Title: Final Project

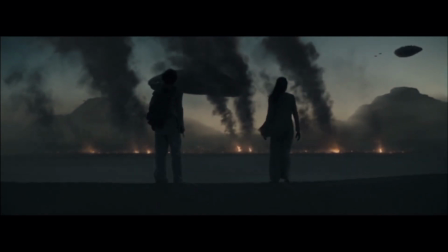(4:04)
Within the scene, the shot composition is incredibly evident because it does many far-to-close cuts, leading readers to focus on many different components.
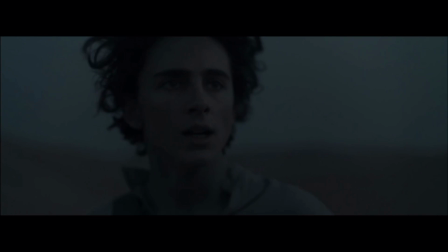(4:13)
It pans out wide at a view of the desert, which shows nothing but the disaster that had left Arrakis in ruins.
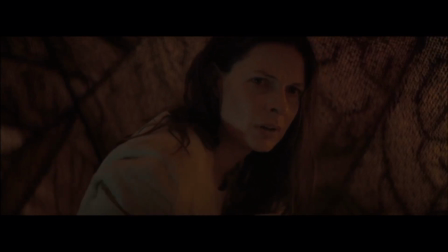(4:18)
Paul and his mother, Jessica, are isolated, and this can hint at the struggles he would face in the future if he could not garner allies.
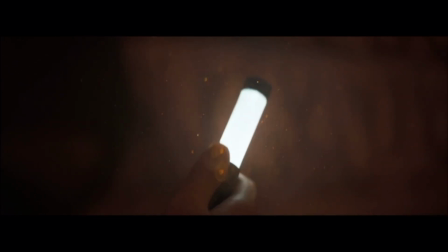(4:26)
In a much later scene, although in the same environment in a close cut, Paul is seen inspecting the spice dust,
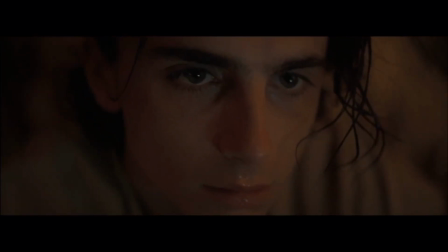(4:32)
and that also shows the effect it has on him, possibly implanting the fact of how important spice is to the plot. Paul has this dream that is said to foretell the future.
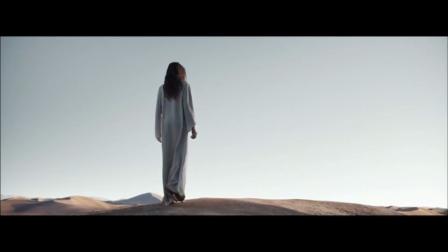(4:41)
In the events that he foresees, Paul perceives a future where there is a wide shot panning down to an army of soldiers battling. He soon realizes that this is a battle that he is bound to fight in his name.
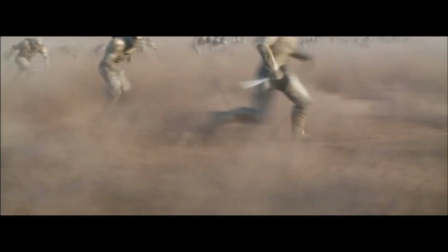(4:53)
These shots helped establish a feeling for the amount of suspense that the director had built and also accumulated an analysis as to an outside view of the events happening,
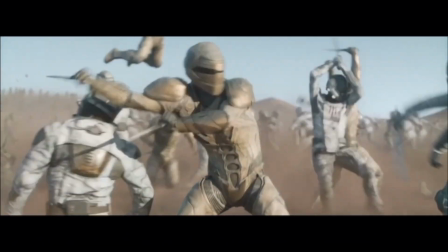(5:01)
hence the third person within the dreams.
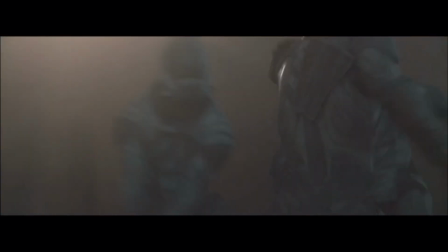(5:04)
Using the close cut, confirmed that Spice had an effect on Paul and made the viewers focus on it, possibly foreshadowing.
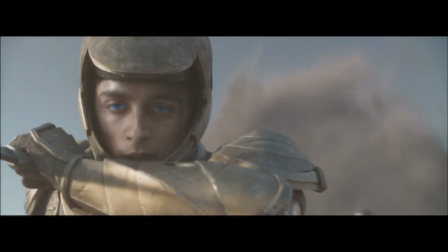(5:11)
The wide shot gives a different perspective as it portrays Paul's fate as bigger and more important, capturing all of the different key elements that would be in his life.
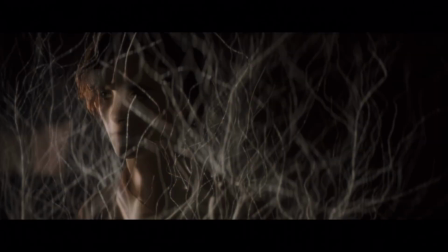(5:20)
Overall, through all of these scenes that exemplify film elements,
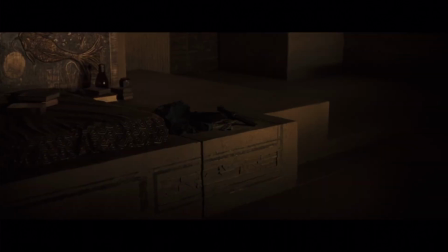(5:24)
it is clear to viewers that the main reason Dennis had specifically included some specific factors
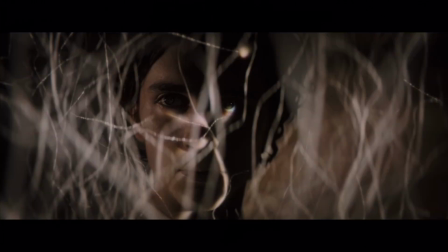(5:30)
was to send out a message and about how readers could predict what would happen in the future to Paul,
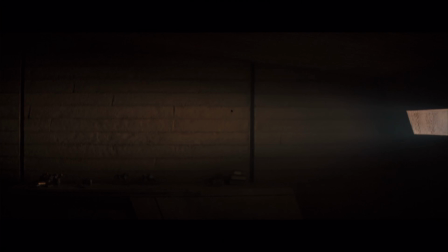(5:35)
which also assembles unease that bids the viewers to continue watching.
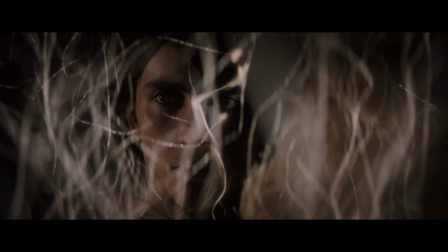(5:40)
This is shown through many of the established scenes through the cinematography. It is believed that without these underlying factors,
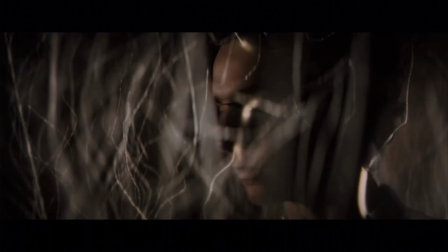(5:47)
Dune would not be the same movie with the same amount of foreshadowing as it originally holds.